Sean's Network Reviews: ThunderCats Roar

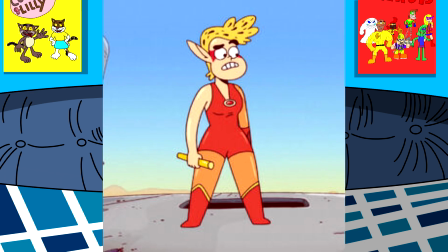Like, I understand that Chitara in this particular show is a tomboy anyway, but there is a way to do it without confusing people on what gender the character is supposed to be.
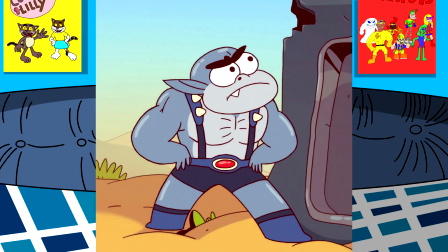At least give her eyelashes at the bottom of her eyes or something, and Panthro is the one that looks the most like a troll out of all of them. Not only that, but his design, at least in this show, looks eerily similar to Rad from OKKO Let's Be Heroes,
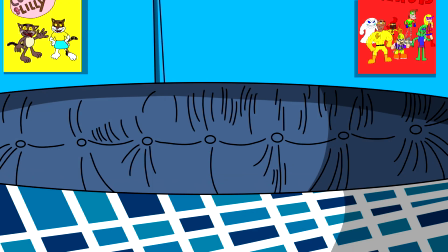almost like they found an unfinished sketch of Rad traced around it and made this design and only made a few changes here and there.
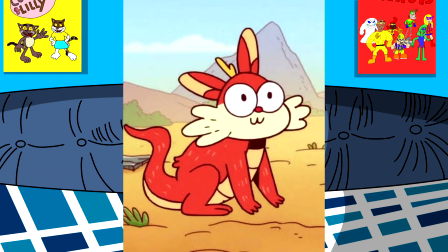Lastly, Snarf. That's not Snarf.
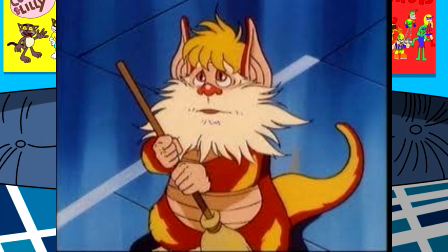This is what he looked like in the 1985 version, and this is what he looked like in the 2011 version.
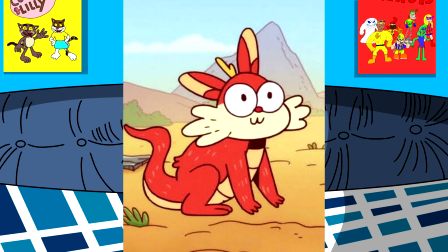If I wasn't told that this was supposed to be Snarf, I would have mistaken this for any normal cat.
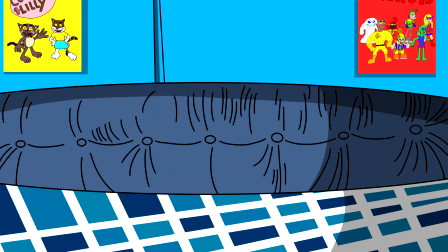Though, I will give Snarf this, at least he doesn't talk in this version.
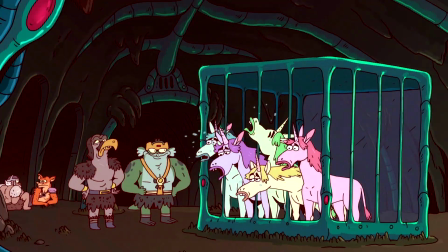This show also has some of the ugliest looking unicorns that I have ever seen in any cartoon ever.
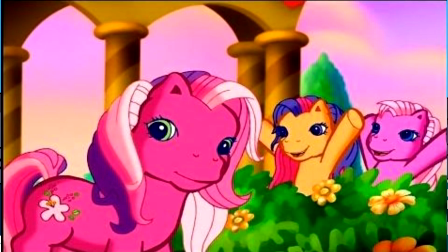This includes the pre-generation 4 MLP designs, because at least with those designs, you could argue that they were trying to go for a realistic look, thus they ended up not looking appealing,
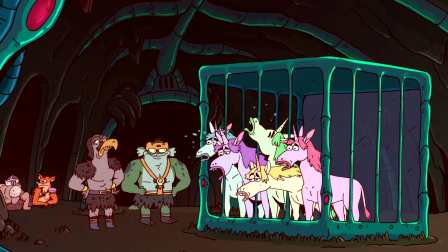throwing out the animation principle of appeal in the process. These designs, on the other hand, look neither appealing nor realistic. I don't know, I just can't put my finger on it. Maybe it has something to do with those lips, or maybe it's those teeth,
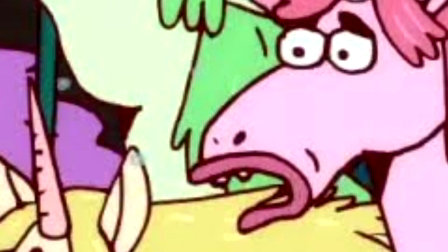or the fact that the eyes look so small that makes the designs look so awkward.
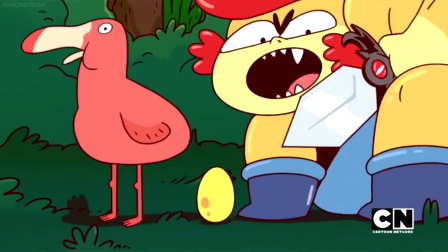The designs get even worse when just like the other characters, in every single frame, these unicorns make distorted faces, leading to these unicorns' ugly nature getting even worse.
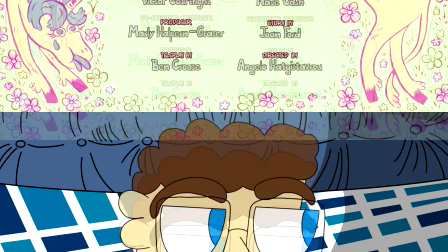Not helping is that their first and only episode, Secret of the Unicorns, is kind of a downer to watch,
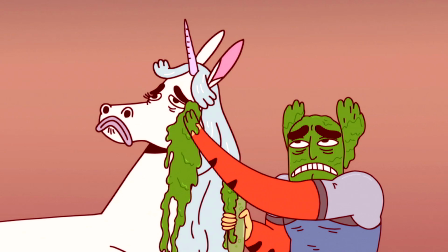because most of the episode involved the characters crying, and in a lot of other parts of the episode,
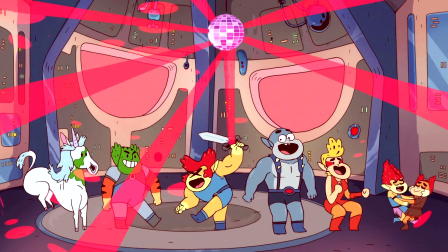barely anything happens. And the last problem that I have with the animation, and this might be a nitpick, I know,
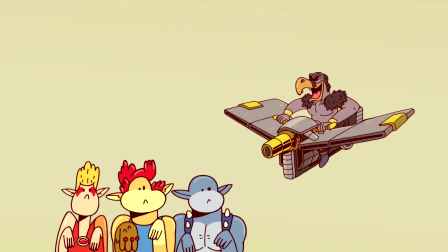there are multiple sequences where its characters go all dot-eyed for no reason whatsoever, when in those particular sequences, they're not even that far away from the camera.
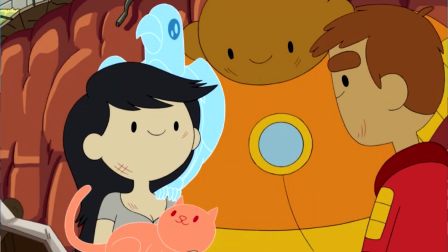Unless you're Adventure Time or Bravest Warriors, which both had their characters stay dot-eyed for the entirety of their shows,
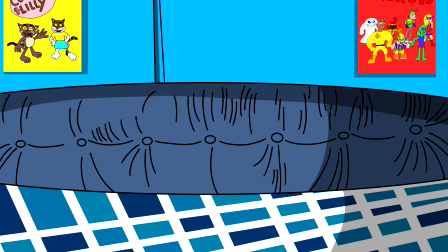And My Life as a Teenage Robot, or Steven Universe, which used dot-eyes when its characters were far away from the camera,
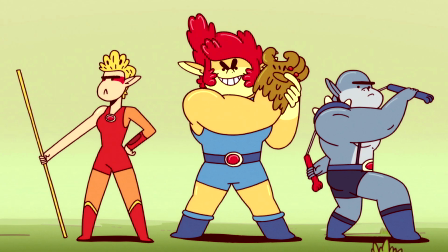having a character go dot-eyed out of nowhere is extremely jarring.
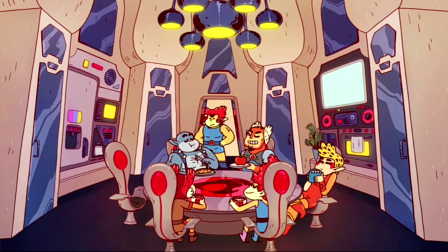I mean, it's understandable why they do this in far-away shots, since from personal experience, trying to draw a character in a small format is a pain in the butt. And My Life as a Teenage Robot as well as Steven Universe also used this, but if the character is not far away from the camera,
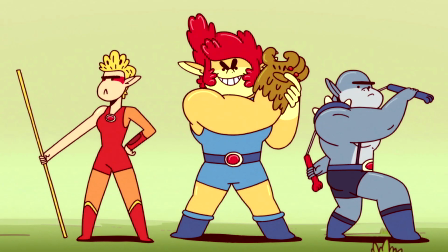having your character go dot-eyed out of nowhere ends up becoming both off-putting and distracting.
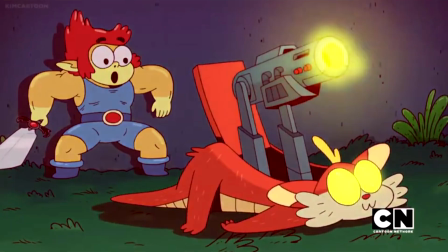I mean, one positive that I do have for the animation in this series is that the action sequences are a blast to watch, but even then, the animation problems constantly get in the way of that as well, due to the fact that they more often than not don't even have backgrounds in certain shots,
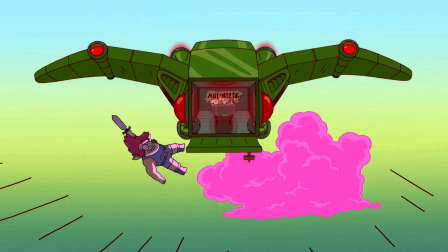or when they choose a background element, it makes it look empty.
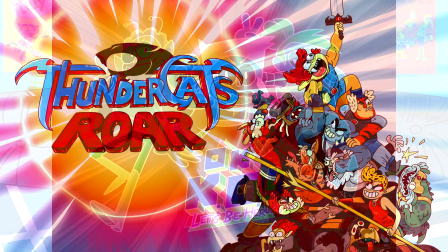The animation in this show obviously takes notes from OKKO Let's Be Heroes, which is a show that I love. The animation is one of the aspects that I like, because I think that it looks unique, and could end up leading to shots that look cool and slick, as well as visually interesting.
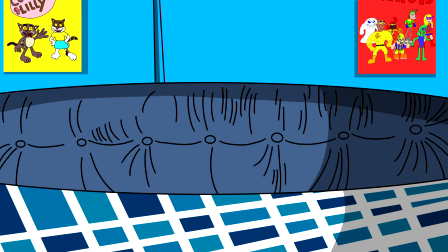Even though that show does often get criticized for its animation because it has its characters go off model,
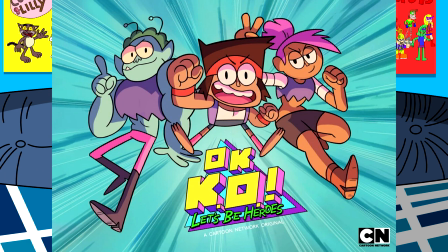at least that show doesn't constantly flip-flop with its backgrounds, and it used its faces sparingly.